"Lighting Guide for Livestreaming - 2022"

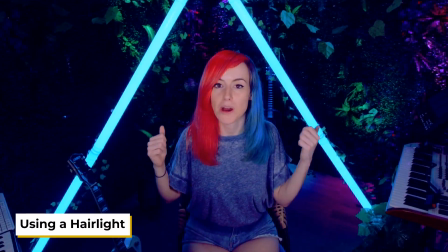8:11 Something I get asked quite a lot is whether or not my backdrop is a green screen,
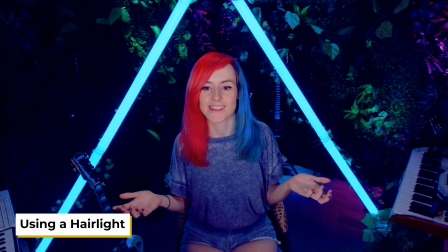8:16 which is an understandable and logical question to ask, right?
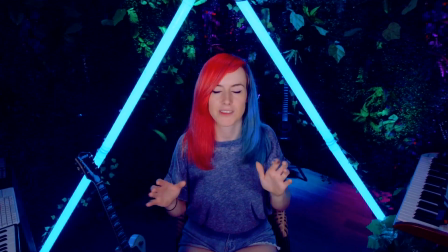8:21 So one of the ways that you can kind of debunk that initial assumption for new viewers coming through,
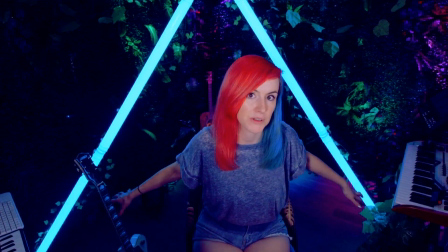8:26 if you're looking at setting up something more physical like this and you're not going the green screen route,
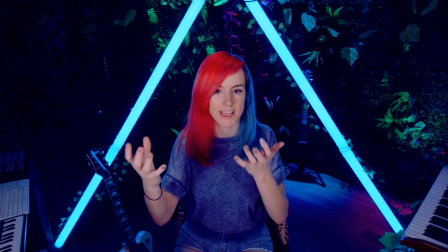8:31 which works fine as well, by the way. Number one, a roaming camera like this helps to give that kind of depth of field, I guess,
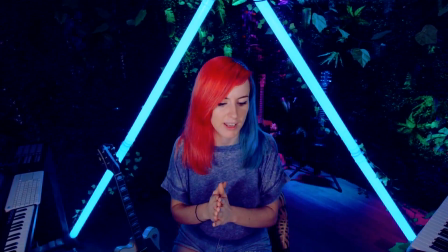8:40 something that you wouldn't necessarily be able to pull off, I don't think, with a green screen in a realistic way anyway.
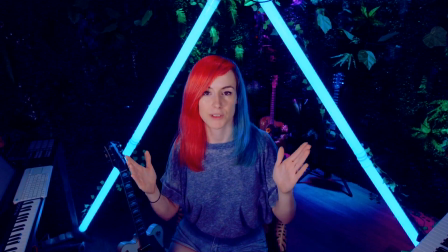8:49 Another thing is a hair light can help hugely in terms of making you, the subject, stand out from the background.
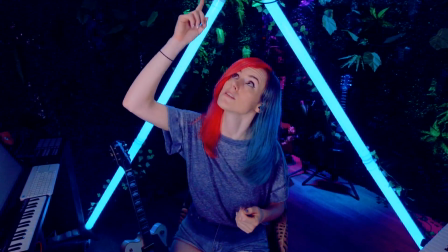8:55 So, for example, my hair light is fixed to the roof just above and behind me.
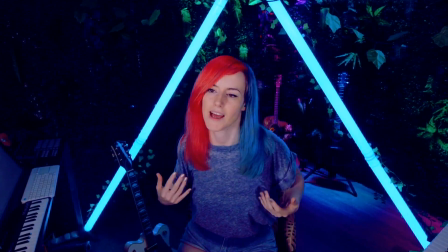9:01 This helps kind of emphasize the kind of silhouette and makes the subject kind of pop a little bit more from the backdrop.
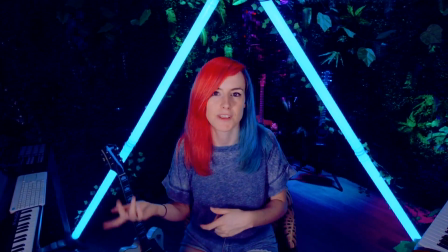9:08 It's something we briefly touched on in the 3-point lighting system in the overview video, so if you haven't checked that out, go watch that. It's worth noting that some lights can introduce flicker to your camera image. This usually comes down to the shutter speed on the camera itself, but sometimes it's the lights that you're using. If you are experiencing flickering lights, when you're setting up for your streams, I would encourage that you play around with your camera settings until you get the desired look that you're after. Usually it's down to the shutter speed of the camera itself. It's amazing what you can achieve with good lighting, and you don't necessarily need the best LEDs or white lights in the world to get the desired look you're after. The best thing to do is experiment and see what works for you, especially with your colored lights. The size of your room and how much white light you're using in that space is all going to contribute to your final look. So it's definitely worth researching and looking into lighting in the early stages of creating your live streaming space. If you want to talk lighting a little more with me, then let's do it. Let's talk things through. Head on over to Patreon, where I'm hosting monthly one-on-one sessions with you guys, talking all things live streaming.
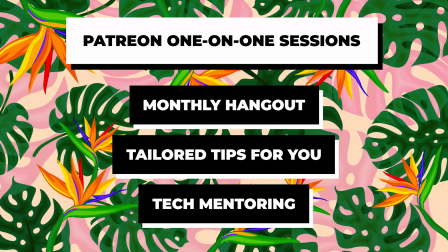10:14 I want to help in the best way I can.
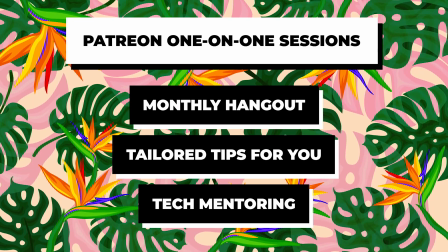10:16 So if there's any burning questions, or perhaps you've been met with your own set of weird and wonderful problems that you've come across technically, let's sit down, talk things through, and get you guys sorted. Make sure you jump into our room design episode next, and if you haven't already, check out the visual or audio episodes in the series, and also ensure that you check out the overview. Remember, you guys can take part in the conversation that's happening over on my Discord in a dedicated streaming setup channel. There's a link for that in the description below, so make sure you join up. You can find me across socials, but make sure you come through my live streams, more importantly, on YouNow and Twitch. Feel free to leave any questions in the comments below. I want that to be an active conversation down there also. And happy streaming!